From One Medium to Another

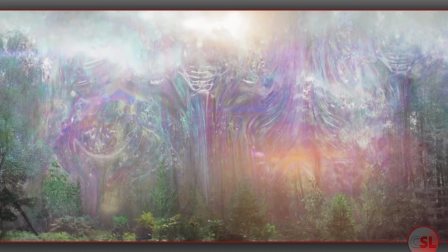[4:19]
Garland uses the language of cinema to explore the inexplicable and to amplify the psychological horror.
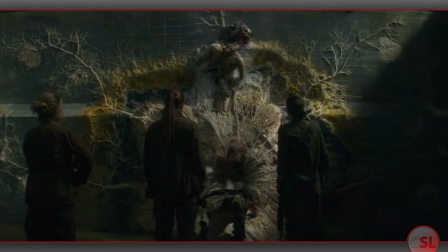[4:26]
He uses incredible visuals to detail the patterns of interlaced organism that take the form of many of the book's meditative, monologuing passages.
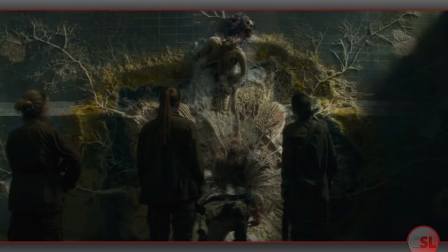[4:37]
The book makes a meal out of describing things in a way that makes them impossible to visualize, noise, looping grammar and rhetoric to make uncanniness omnipresent.
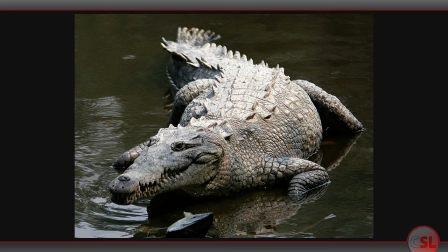[4:46]
The swamp monster in the book may just be a gargantuan crocodile,
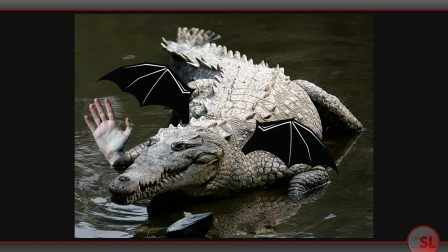[4:50]
but the way it's described makes it hard to decipher its shape and which parts of it are grafted on wrong,
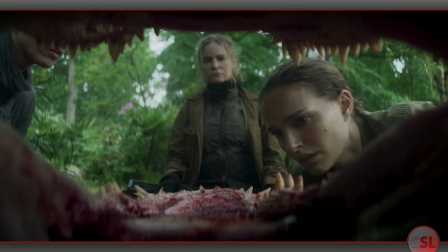[4:57]
like a Frankenstein's monster crafted by a blind, frothing, insane doctor.
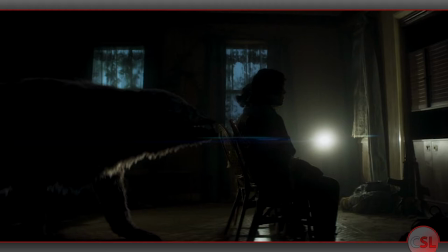[5:03]
There's also an uncanny crocodile in the film, but I want to focus on the movie's other nightmare monster.
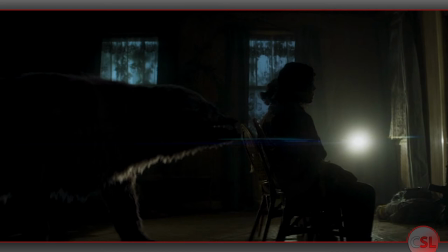[5:10]
Although we see it only in darkness and terrible swiftness, its physical form is describable.
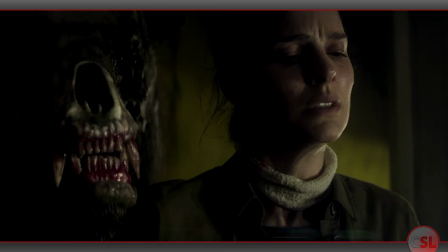[5:16]
Because it has to be. Because we're viewers.
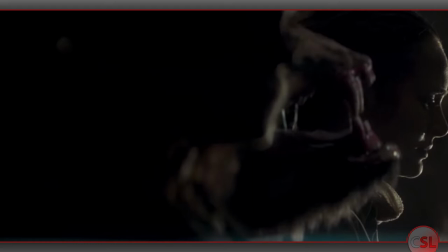[5:19]
But Garland infuses it with the book's incomprehensible power through a blend of that visual technique, darkness,
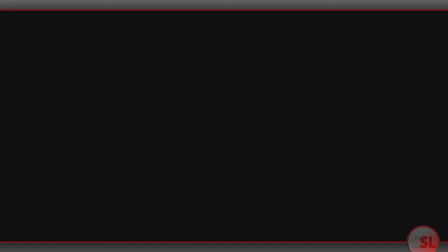[5:28]
quickness, dizziness, and perhaps the most frightening, unexpected sound design I've ever encountered in a film. The most present monster in the books exists as disturbing background radiation,
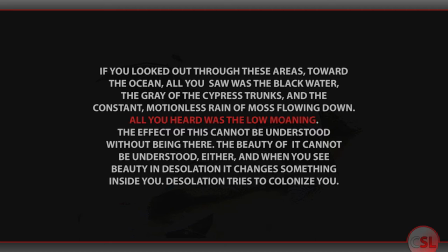[5:43]
emitting a low moaning at all times. The skeletal bear monster of the film,
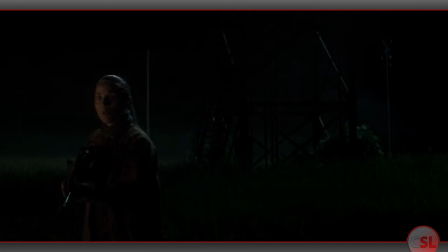[5:50]
met most fully at a climactic moment after it has already killed one of the crew,
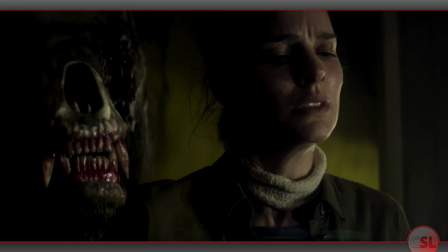[5:56]
instead speaks with both the guttural snarl of a defaced beast and the pitched,
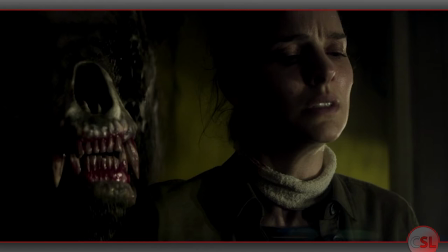[6:04]
anguished scream of that killed crew member.
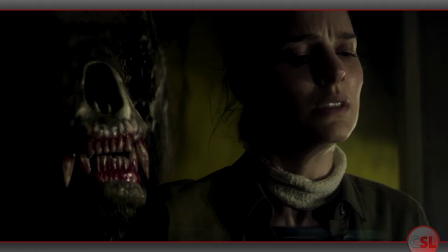[6:07]
The first time you hear it is first alarming for the recognition of the voice, then worse for the understanding that follows.
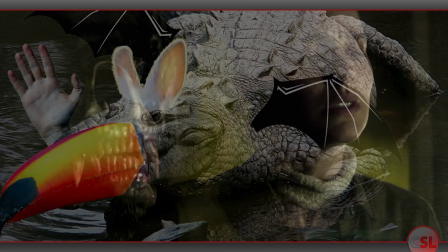[6:16]
The creature is now amalgamation.
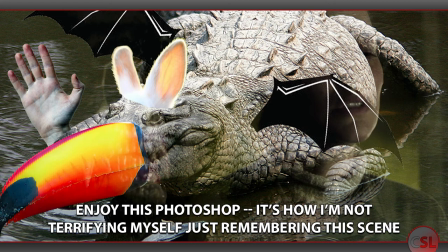[6:20]
Like the rest of this hallucinatory metaphor world that Garland has built, it is a shambles of death and unwanted rebirth,
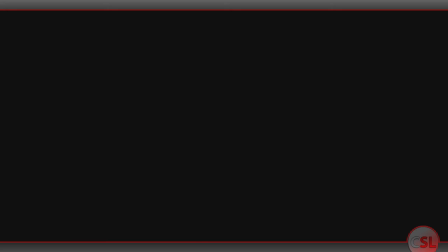[6:28]
a forced recycling of grief and pain, an unbound phantasm of human suffering. The horrific triumph of this creation and this moment in the film, like so many more in its second and third acts,
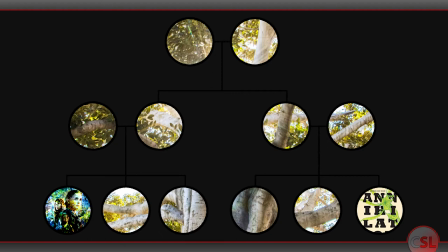[6:42]
would have been impossible if Garland had not begun by discarding most of his source material.
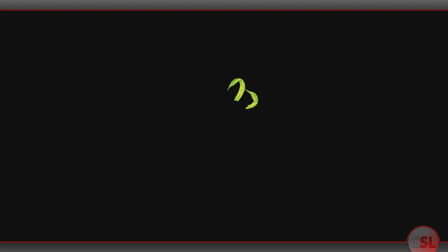[6:49]
He treats the plot beats of the book as inspiration at best, and uses the stray pieces he can amplify or render well within his chosen medium.
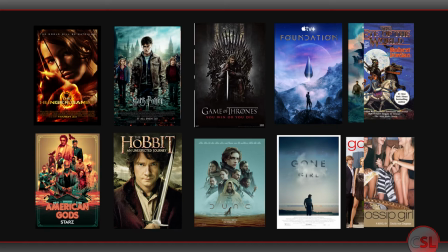[6:59]
After all, as much as the book-to-film pipelines of the modern franchise film universe era may have you believe,
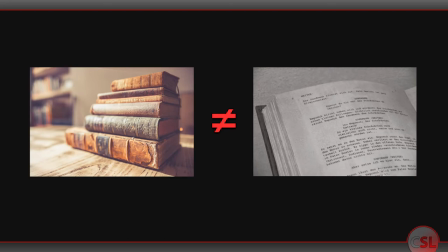[7:07]
a novel is not a screenplay, and even a film is not a literal translation of words to pictures. Unless it's 1962 and you are making the film to kill a mockingbird,
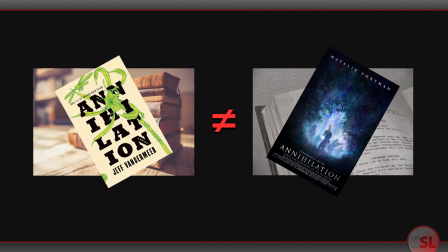[7:20]
it is always a mistake to treat a novel as a detailed blueprint for the production of audio-visual media. Annihilation is the best example I can think of where a book leans on the strengths of its own medium in ways that are not translatable without some creative license,
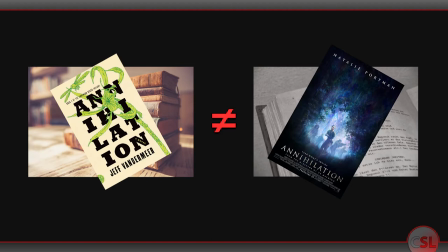[7:37]
but it's more intrinsic than that.
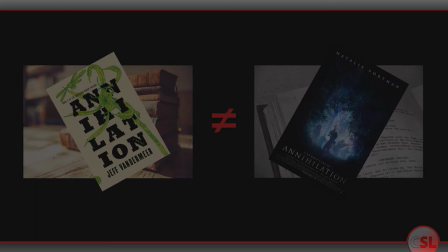[7:40]
Prose fiction has at least two huge unique qualities that more or less cannot be translated well into film.
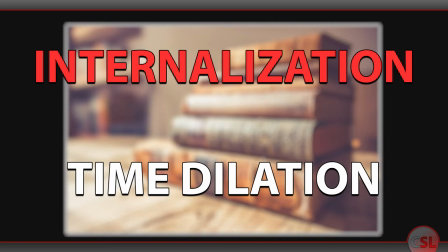[7:50]
Internalization and time dilation. Internal monologue is a huge part of most fiction, in a way that feels corny and unnecessary when rendered as voiceover in an adaptation.
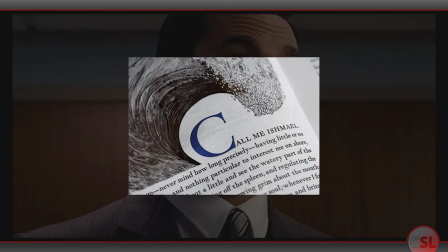[8:03]
It's necessary to prose because there is no human face to read and recognize in that medium.
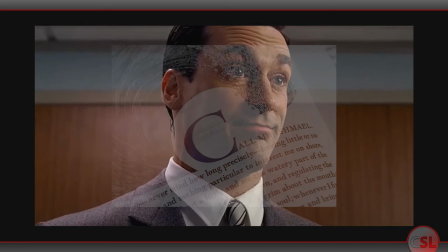[8:10]
It's redundant and tedious in film because actors and visuals do that work more evocatively.
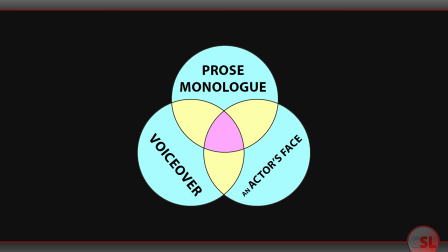[8:18]
But it's a Venn diagram, not a circle.